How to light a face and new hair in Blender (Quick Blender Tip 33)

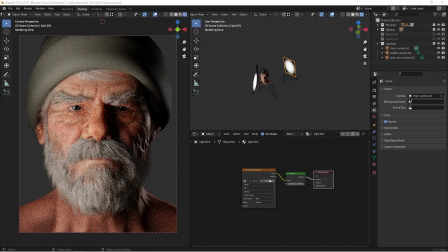how's it going everyone this is winbow today we are going to have another quick blender tutorials about lighting i'm super excited about a new hair system in the blender 3.3 alpha it's super amazing i really appreciated blender studio and
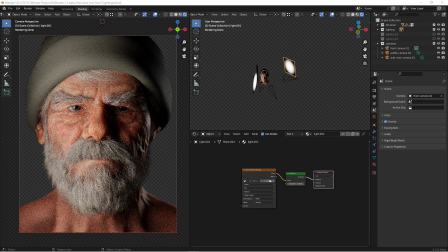these teams really allowed us to play with this amazing characters with the new feature of hair system this is going to be the future and i'm super pumped for what's coming for those of you are new to this channel my name is wimbo i'm
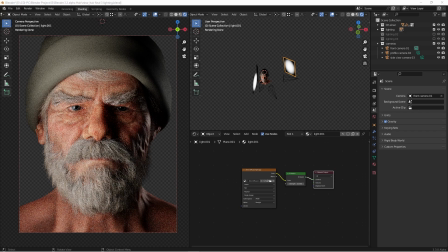a professional photographer and a 3d artist and i'm transferring my knowledge as a photographer into the 3d and using blender to helping more graphic designers and product photographers to do running business
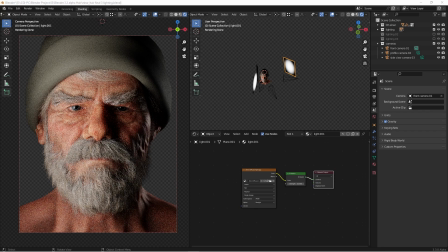using a blender in this tutorial i'm going to use my lighting skill to really bring out more details more characters from this existing model that andy and blender studio providing for us for free so which also means this file is going to
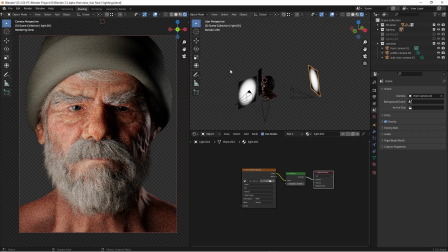be free for you guys to access as well i'm going to put the link in the description so i just want to show you how i set up the light and why i'm doing this and hopefully it's going to help you to do more great lightings when you're rendering out your images for
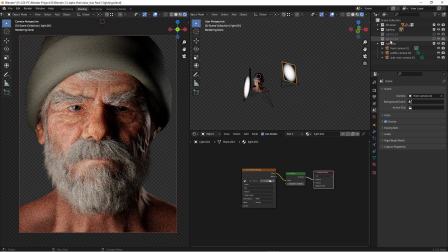your characters okay as you can see here we have three lighting collections and a bunch of cameras different angles so as you can see here i already set everything
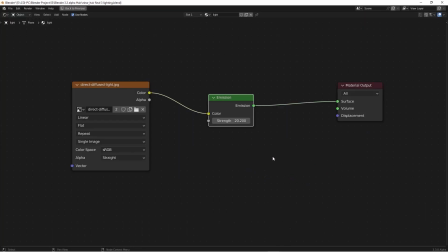up the lighting source i use a little bit different it is simply a emission shader and a image textures you will have access to
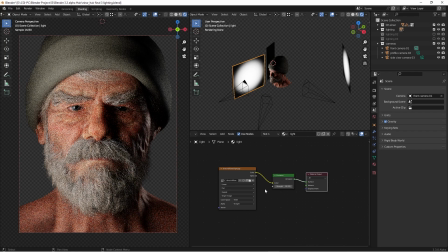this image textures that i'm using as a lighting material i also have a tutorial talking about different lighting materials in here so i'm gonna go over that too much so first thing you can see here i'm just gonna uncheck all these other cameras at first it seems that this is kind of straight
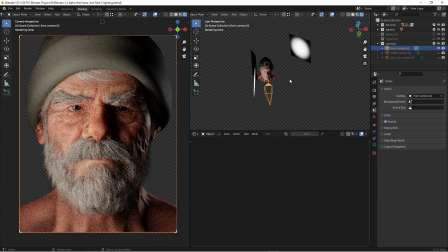on camera scenes and i'm using the classic portrait look for these characters and as you can see here we have like two primary lighting source one is for the the main light which actually casting all the shadow and
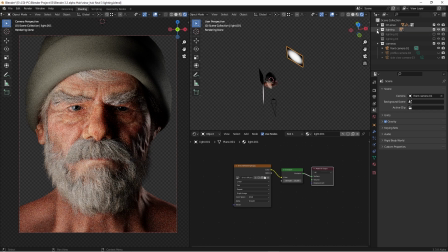the one is in the back so I'm open up this collections if I'm actually
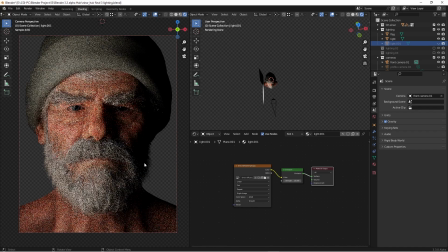close this one the back as you can see here we have quite a bit dark areas in the back because the lighting is not able to reach
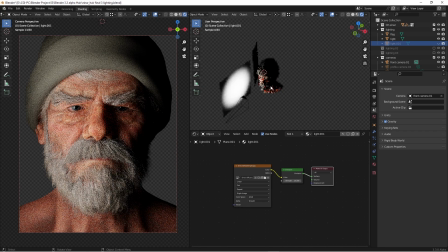to the this area so this is kind we need some little separation from the background and you will see all these final renders in a little bit more defined resolutions and in on my Instagram account and for this The
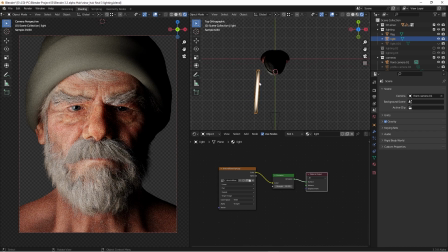main line basically the reason I position over here is not something like a random place And as you can see here, I'm looking for a beautiful triangle Underneath the other eyes. This is typically in the photography world.
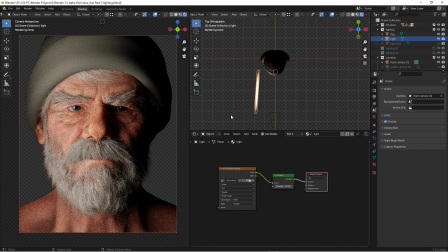We called Rembrandt lighting So that's kind of the reason why I put in over here and trying to creating a kind of dramatic look The eyes actually having some catch light is sparkly upon the light source This is exactly what I want.
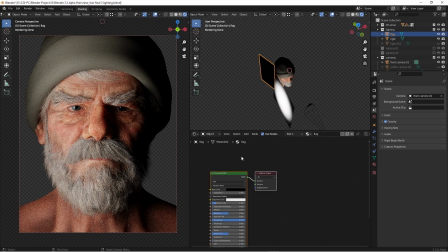The reason I have this is called a flag because basically it's just a black color plane and with roughness of one to trying to kind of block some light because I really don't want all the light Spelling on his head and really kind of draw too much attention because for human beings for
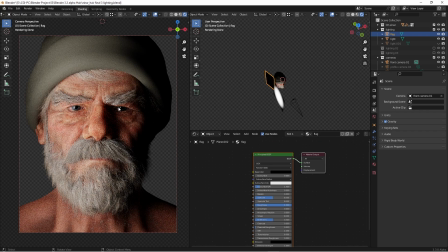our viewers Wherever is the brightest part is actually drawing that tension to and with beautiful shadow because think about the relativities about this light source it's kind of big it's quite a big light source for a human face
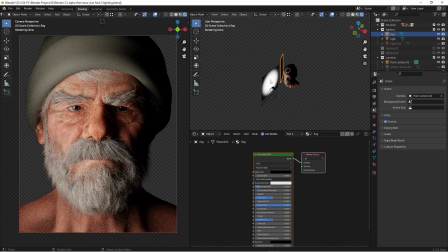I also go over the relativities about lighting source and the subjects in one of my pro lighting courses on YouTube so you will have access go to there as well and this is the main reason I
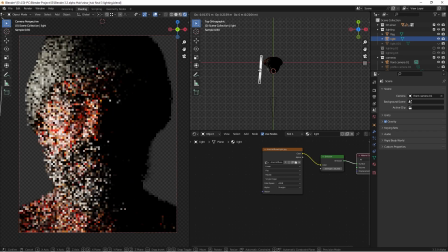put position in my main light over here you can certainly play around with it you can kind of do your own thing you can change things around to getting a result
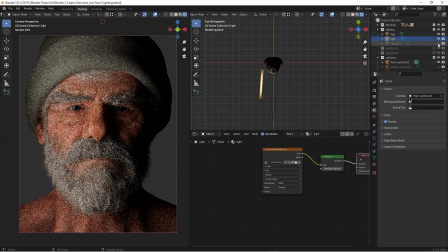that you want and then which is kind of having at the backlight is just kind of getting some separations in the back you can see that we're have really pretty strong but have actually kind of getting more details in define that the textures
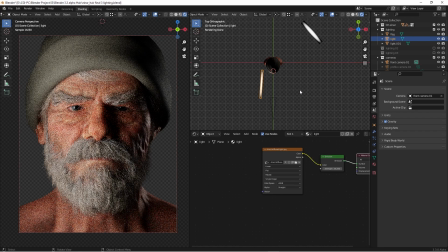of this person's face the reason you will see the background is kind of transparent because i did set up for the render settings is going here and we're going to go to the film so actually i
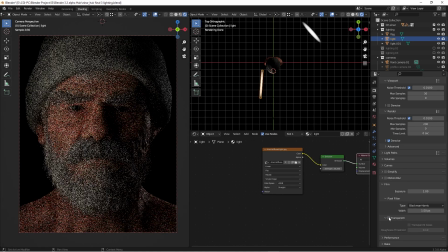check the transparent on if i don't do so it's going to be pure dark because it's considered with the the environment which is pretty dark so
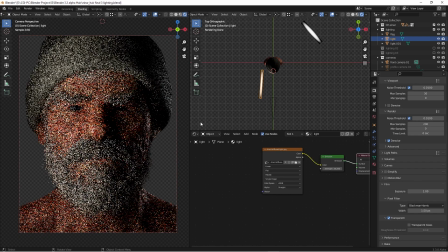this in this way you can render out as png file and then you can change your background color to the whatever color you want accordingly
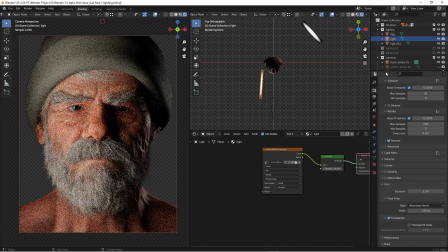so this is why i would do that okay so the next lighting so and
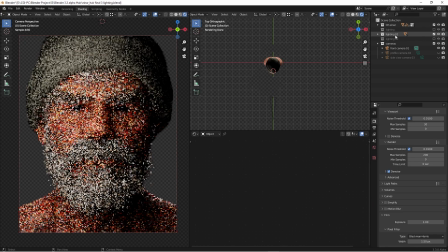we're going to do here is lighting number two i'll have different type of view and feeling and also i actually changed the camera angle to
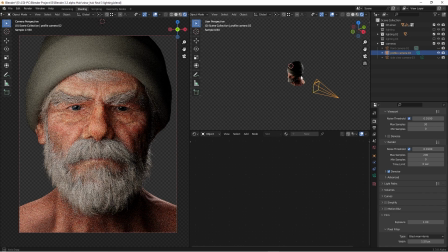the profile photo camera so it's actually from the side view so the best way to do i i figured out is going to the the scene tab you actually have different cameras you can just change the camera to the profile photo
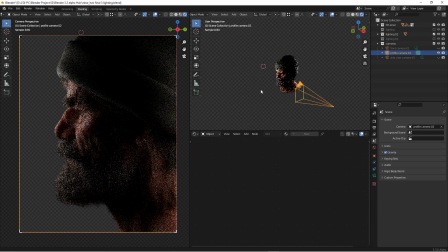so you can quickly change it around inside a blender to getting a pretty cool lighting now you might say well Wendell I have seen the light lighting going on but I don't see the light it's simply because the light has been positioned
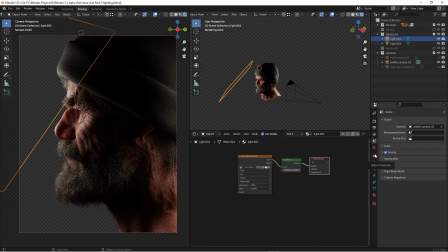it but we also changed the object property and it is
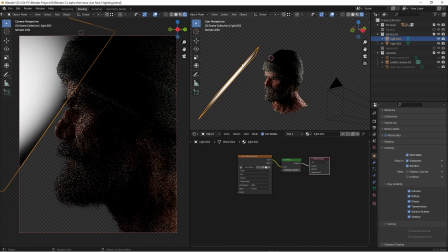not visible for the camera because the light is super close to that subject so we can just check the
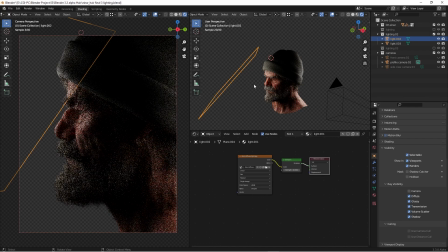thing off in order to not seeing in inside camera so this is a pretty cool tricks that i often use to just get rid of that lighting resources but because it's relatively small and very close to the subject you can have
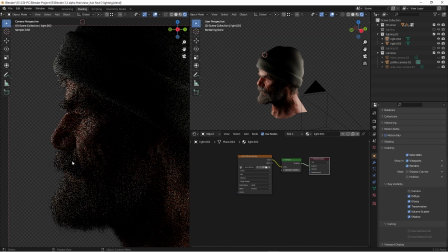really beautiful light across that the characters kind of have softness but it also have pretty define Lighting is going on in their characters So that's what I did and the other one the same here here is actually
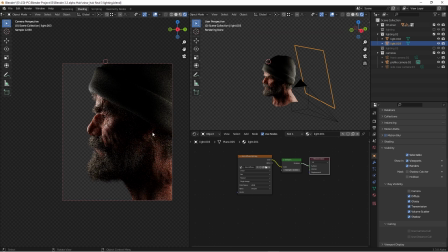kind of getting some subtle fill to the from the back ends gonna creating a gradient back to the neck to Really form the shape from a highlight to a shadow.
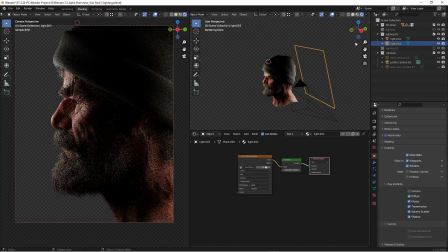Okay So this is the reason for my lighting number two to getting that and then let's go to the lighting number three so go in here and and then going here and I'm gonna change the camera angle from the Profile to do to a side view.
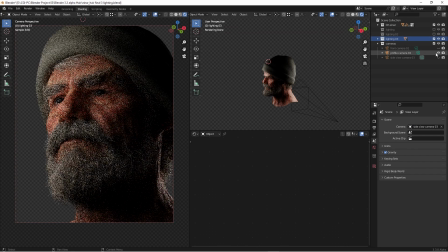So basically it's from this angle and I'm gonna Enable this camera as well.